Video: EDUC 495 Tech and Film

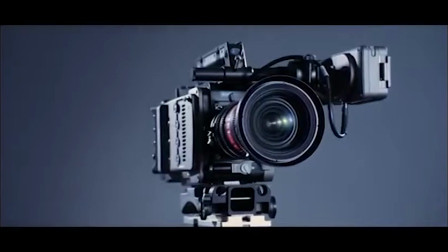(0:08)
Through a combination of aspect ratio,
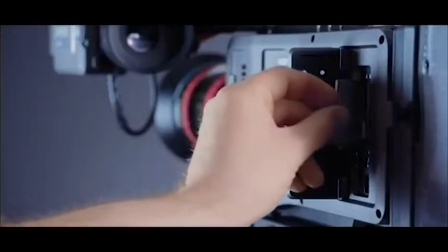(0:11)
composition, and pulling focus, the production team can draw your attention to what they want you to see.
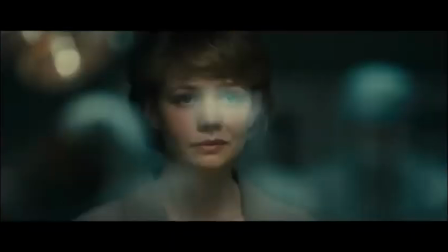(0:18)
A great example of this is how Adam Kimmel directed the viewer's attention in Never Let Me Go.
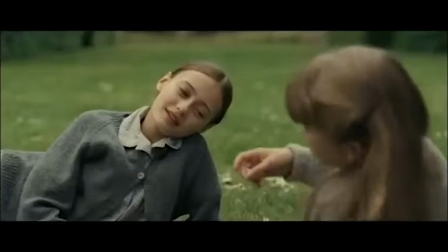(0:24)
Kimmel uses the entire width of the 2.40 to 1 image to frame subjects,
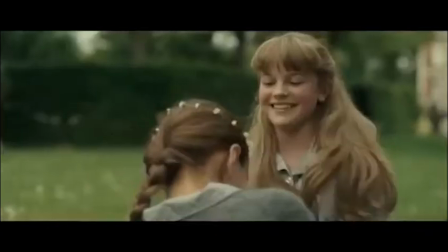(0:30)
then uses a shallow depth of field to direct our attention from one subject to another,
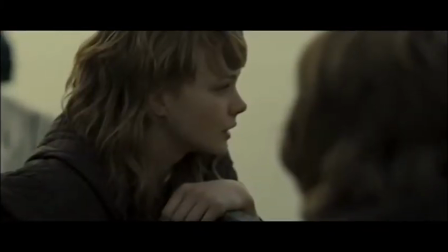(0:36)
allowing for long, steady, dialogue-heavy shots that are still able to hold the attention of the viewer.
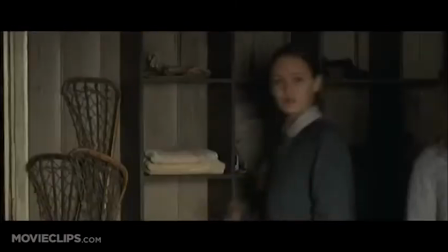(0:43) Why didn't Tommy get the ball? Excuse me, Miss Lucy?
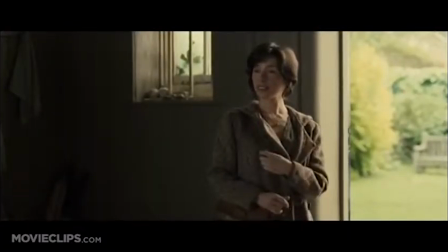(0:49) Why didn't Tommy get the ball? When it bounced over the fence, it couldn't have been far from him.
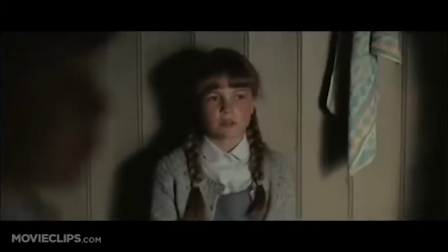(0:55) The fence is the boundary of the house and grounds. We don't go outside the boundary, Miss Lucy.
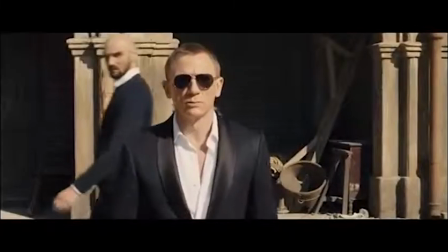(1:00) It's too dangerous.
In the glass marksman scene in Skyfall,
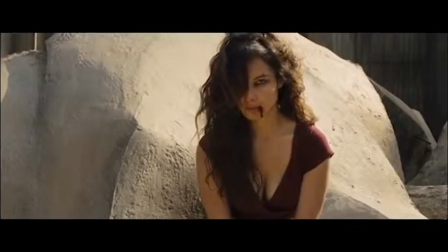(1:05)
director of photography Roger Deakins uses the 2.40 to 1 image area to frame each and every character.
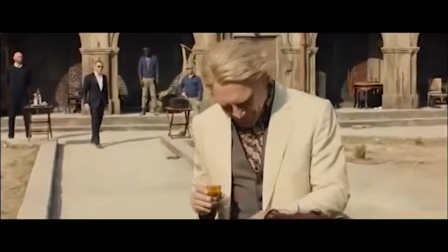(1:12)
From his long and steady tracking shots to sharp shots that frame characters in both the foreground and background,
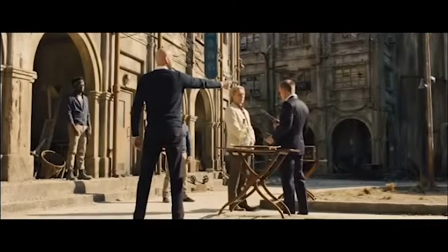(1:19)
Deakins takes advantage of the entire imaging area, using it efficiently to paint his picture.
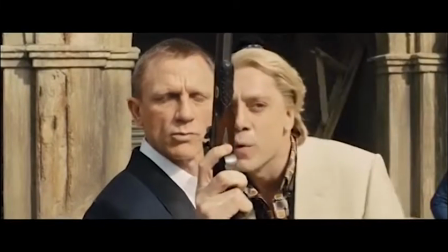(1:29) Let's see who ends up on top.
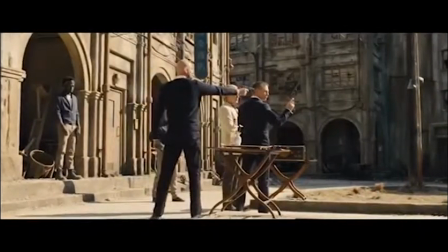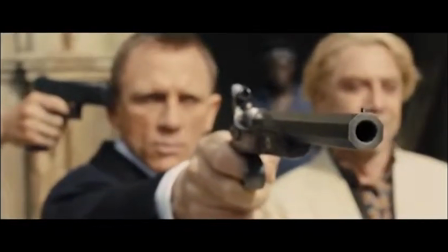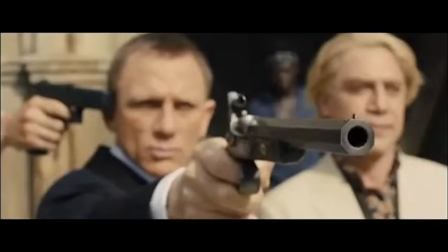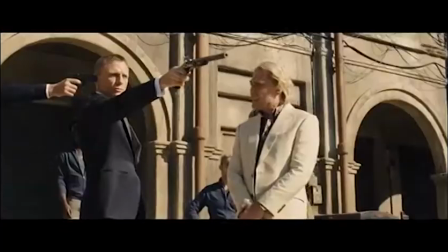(1:47) Can't believe it. Did you really die that day? Is there any of the old 007 left?
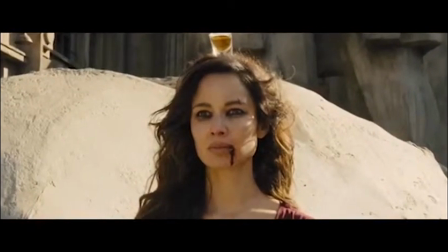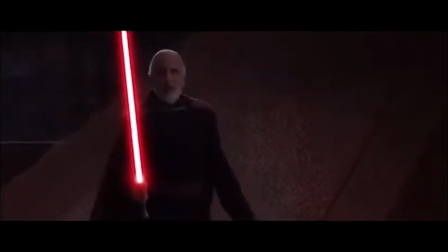(2:03)
Star Wars Episode 2 is also an interesting film to look at because of the
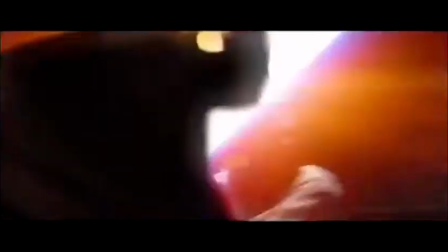(2:08)
way George Lucas attained the wide aspect ratio of 2.40 to 1.
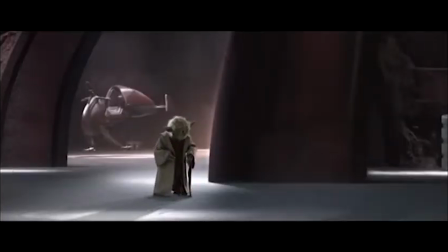(2:13)
Episode 2 was the first cinematically presented film that was 100% captured through a digital imaging system,
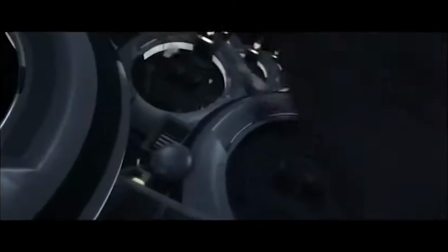(2:20)
specifically the Sony CineAlta HDW F900.
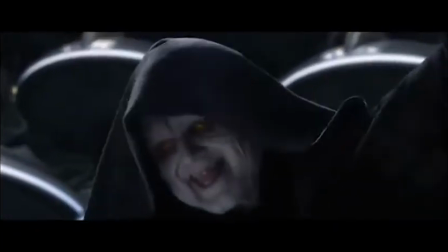(2:25)
The final presentation of Star Wars Episode 2 only had a vertical resolution of 817 TV lines,
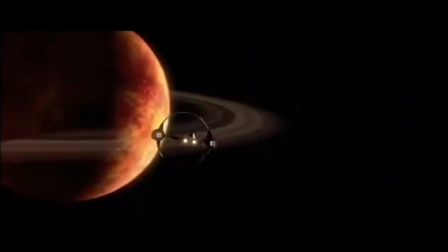(2:32)
because George Lucas cropped the image in order to obtain the scope aspect ratio.
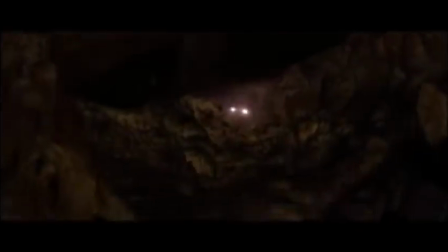(2:38)
An HD TV news broadcast has a resolution of 1080 TV lines,
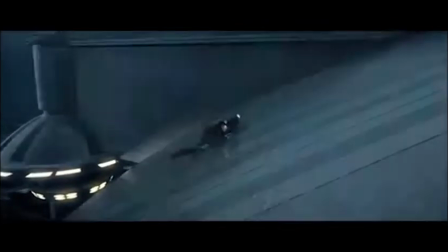(2:44)
but George Lucas felt that using that aspect ratio was important enough to crop the top and bottom off the footage he captured.
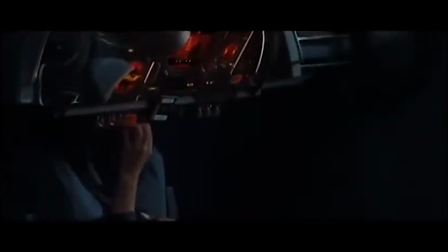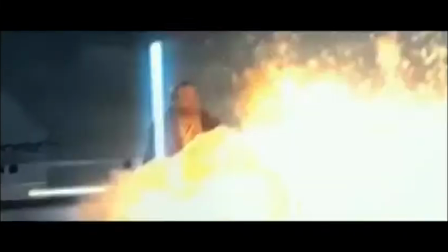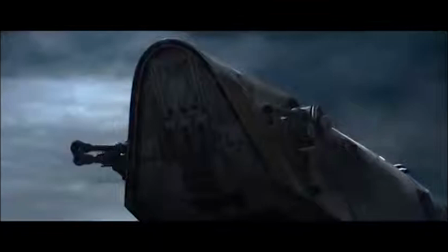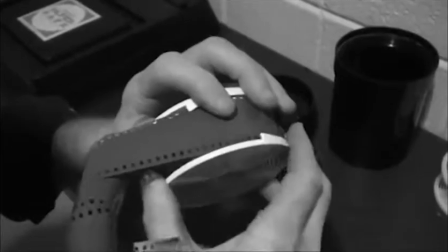(3:09)
Cinematic presentations weren't always so wide. As early as 1928,
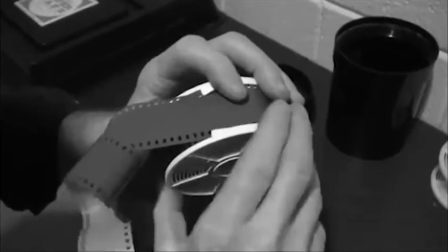(3:15)
and being standardized by the Academy of Motion Picture Arts and Sciences in 1932, an aspect ratio of
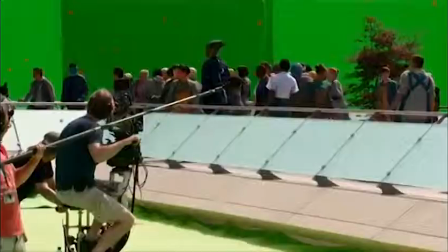(3:23)
1.375 to 1, more commonly known as 1.37 to 1 or 4 to 3,
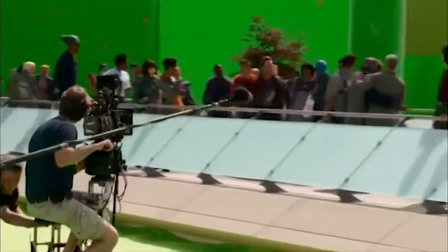(3:29)
was used.
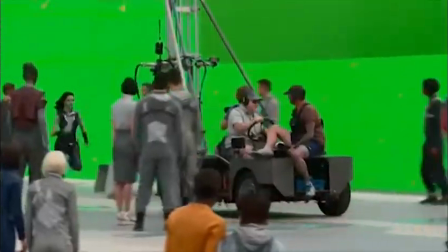(3:30)
This was the standard aspect ratio when images were captured on 4x 35mm film and married with audio for projection.
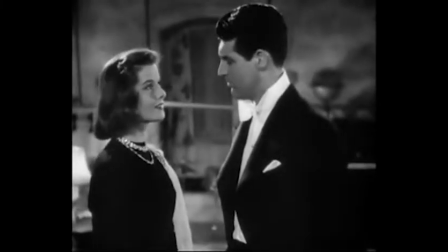(3:38)
One film that is a great example of this is George Cukor's 1938 film Holiday.
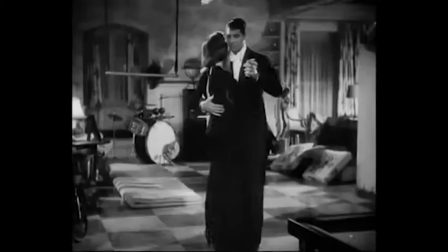(3:44)
This is a great example of how aspect ratio influences many things,
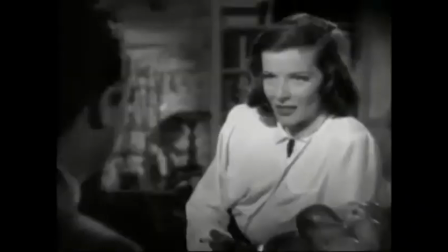(3:48)
specifically where actors stand, how the actors stand, and how the actors interact with each other.
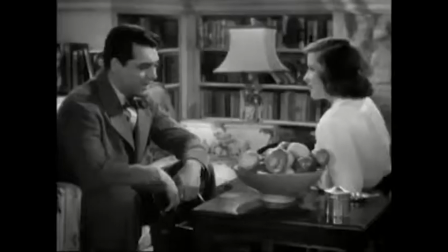(3:54)
While you might not notice it while simply watching the film, it is almost unnatural.
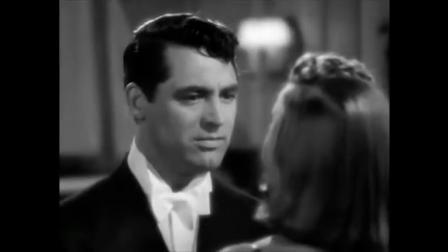(3:59)
If we take a look at Skyfall, and the scene we saw earlier, everyone is more spaced out,
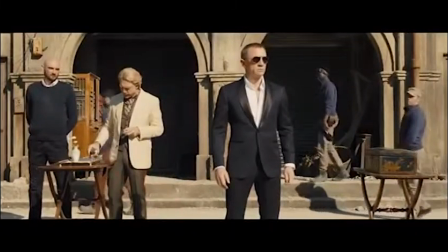(4:04)
and the wide aspect ratio allows everyone to be naturally placed and still be seen.
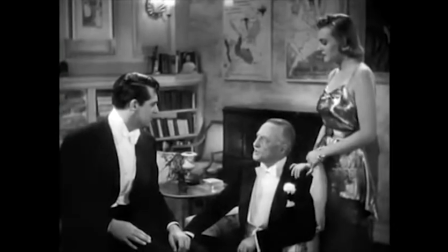(4:09) Chase, it strikes me you chose a strange time to tell us this. A very strange time.
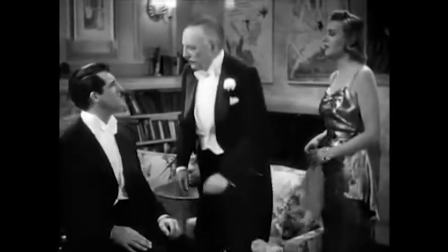(4:14) Father. Oh, I see, sir.